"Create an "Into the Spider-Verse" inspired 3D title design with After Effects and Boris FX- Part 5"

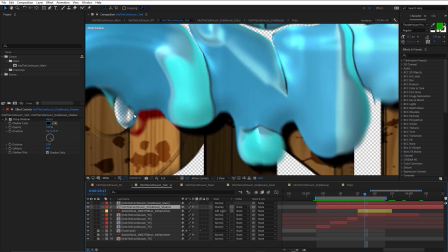[8:20]
I've also used the overlay blend mode so that we didn't have the shadow being, too black.
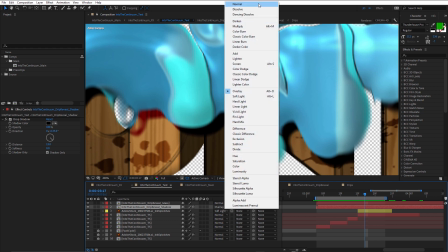[8:27]
It actually adds a bit of color to that. If I just choose normal, it all goes quite black.
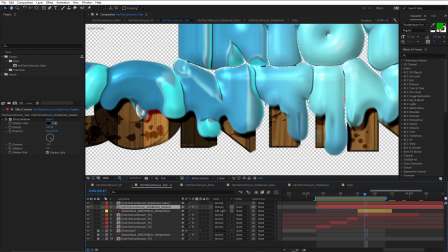[8:35]
But choosing overlay just adds a bit of variation to that.
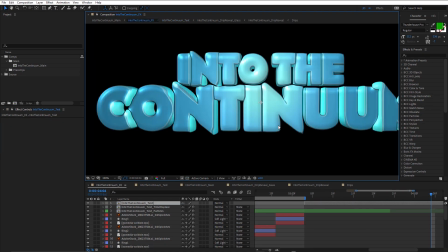[8:42]
So let's go back to FX. And you can see there's not very much happening in here. Everything that's being done as far as the drips are concerned is all happening in the text comp. So we'll come into the main comp.
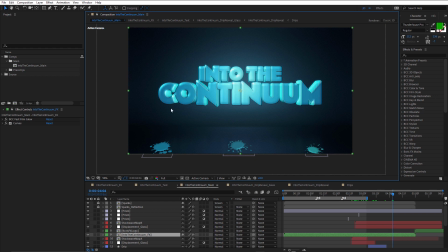[8:58]
And let's take a look at the drips that fall off of the text and also the splats on the floor. If we just come back a little bit,
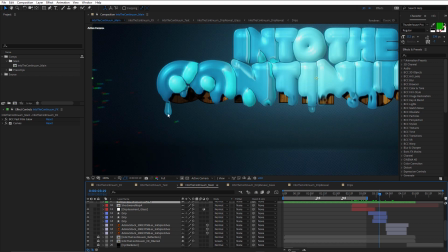[9:18]
there's our drippy text, and you can see these drips are sort of coming from behind the text.
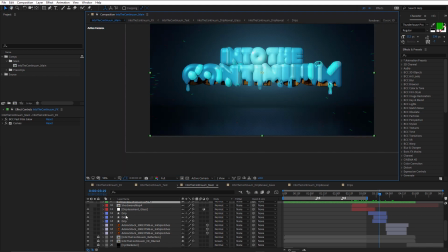[9:26]
And these are created using shape layers. Let me just solo these.
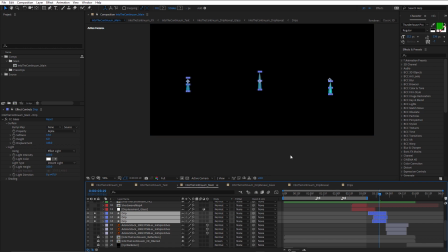And I'm just going to set my work area around that by pressing Ctrl-Alt-B, Command-Option-B on Mac.
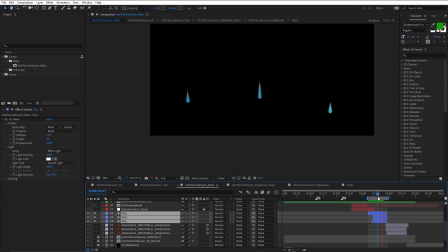[9:43]
So they're slightly offset. I didn't want them all to appear at the same time and all to move at the same speed because it looks really fake. A little bit of offset goes a long way. Just press U you can see I've just keyframed the path.
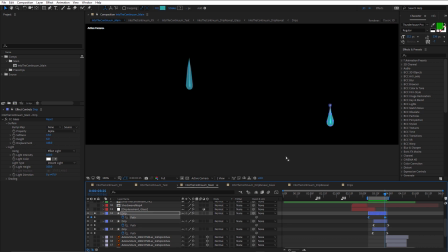[9:59]
If we select the path of one of them, this one here, this is a good example of one.
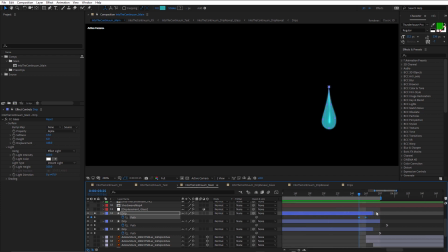[10:05]
So just see it at the top. You can see it's quite stretched here. So it stretches out, and I probably could have stretched it a little bit more, but it happens so quickly.
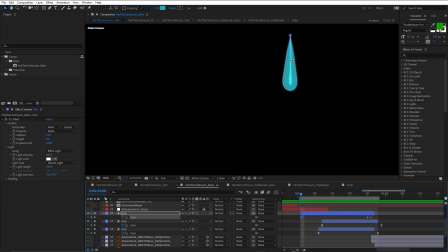[10:19]
So maybe it's a little shorter at the beginning, and then it stretches out, and it picks up more and more volume until it starts to drip. But it happens so quickly, didn't think that was necessary. But I did feel that it should shorten as it comes down.
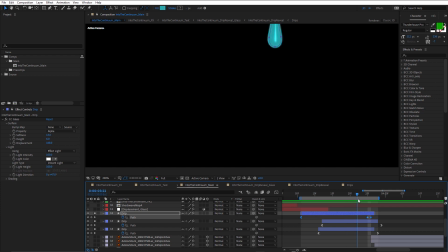[10:37]
You can see it changes shape. Comes down, and let me just zoom out a bit. It's quite long, and it does change shape. Gets a little bit thicker at the end, a little bit pointier at the top, just by adjusting the path.
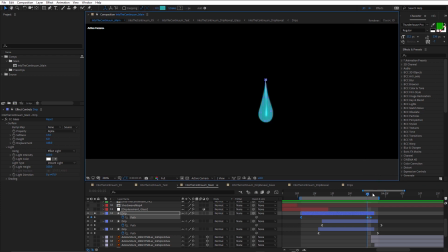[10:56]
And then when it hits the floor, or the virtual floor, it just squishes a little bit, like that. And that's because it hits the Adobe stock splotches. We'll look at those in a moment.
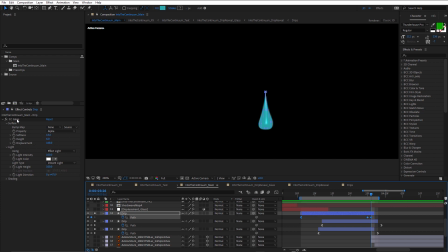[11:12]
The treatment that I've done on the drips is just to add some CC glass. And this goes a long way to selling this. You can see without that, it's very flat. With CC glass, we get this nice volume and this nice specular reflection.
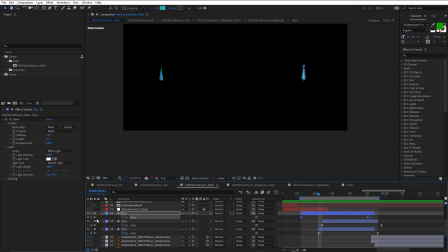[11:29]
So it was the same treatment for all three. Just turn these off and we can see everything.
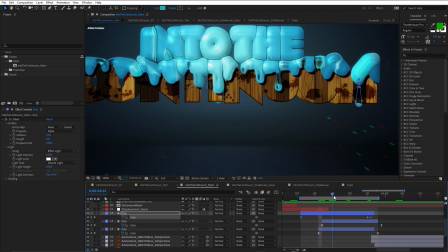[11:36]
You may notice that when these drips start to appear, they actually appear behind the text.
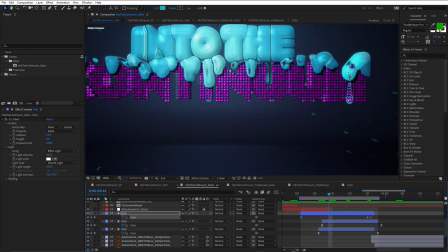[11:45]
You can see them there. So I thought about having them in the front, but it was a bit harder to sort of sell them in the front because they'd have to really be really well nicely connected to this soft, oozy blue text in the front. And that would have taken a lot more work.
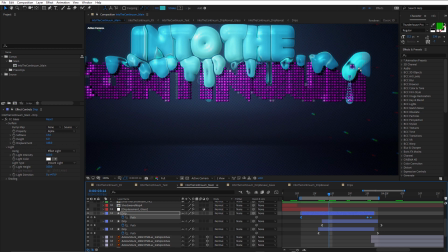[12:02]
But I thought putting them behind this text kind of made it feel as if the gloopiness is actually dripping behind as well.
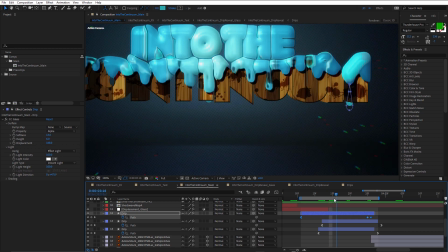[12:10]
So I was happy with that. And I could live with that. So you could see they start there.
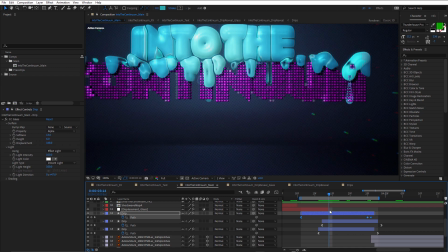[12:17]
They're probably in a little bit too early, but you can imagine the gloopiness is sort of dripping down behind as well.
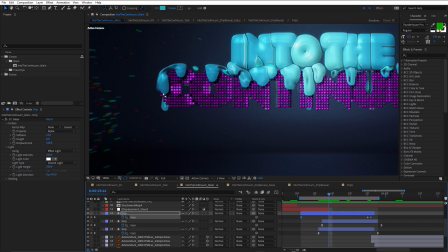[12:28]
Over here as well.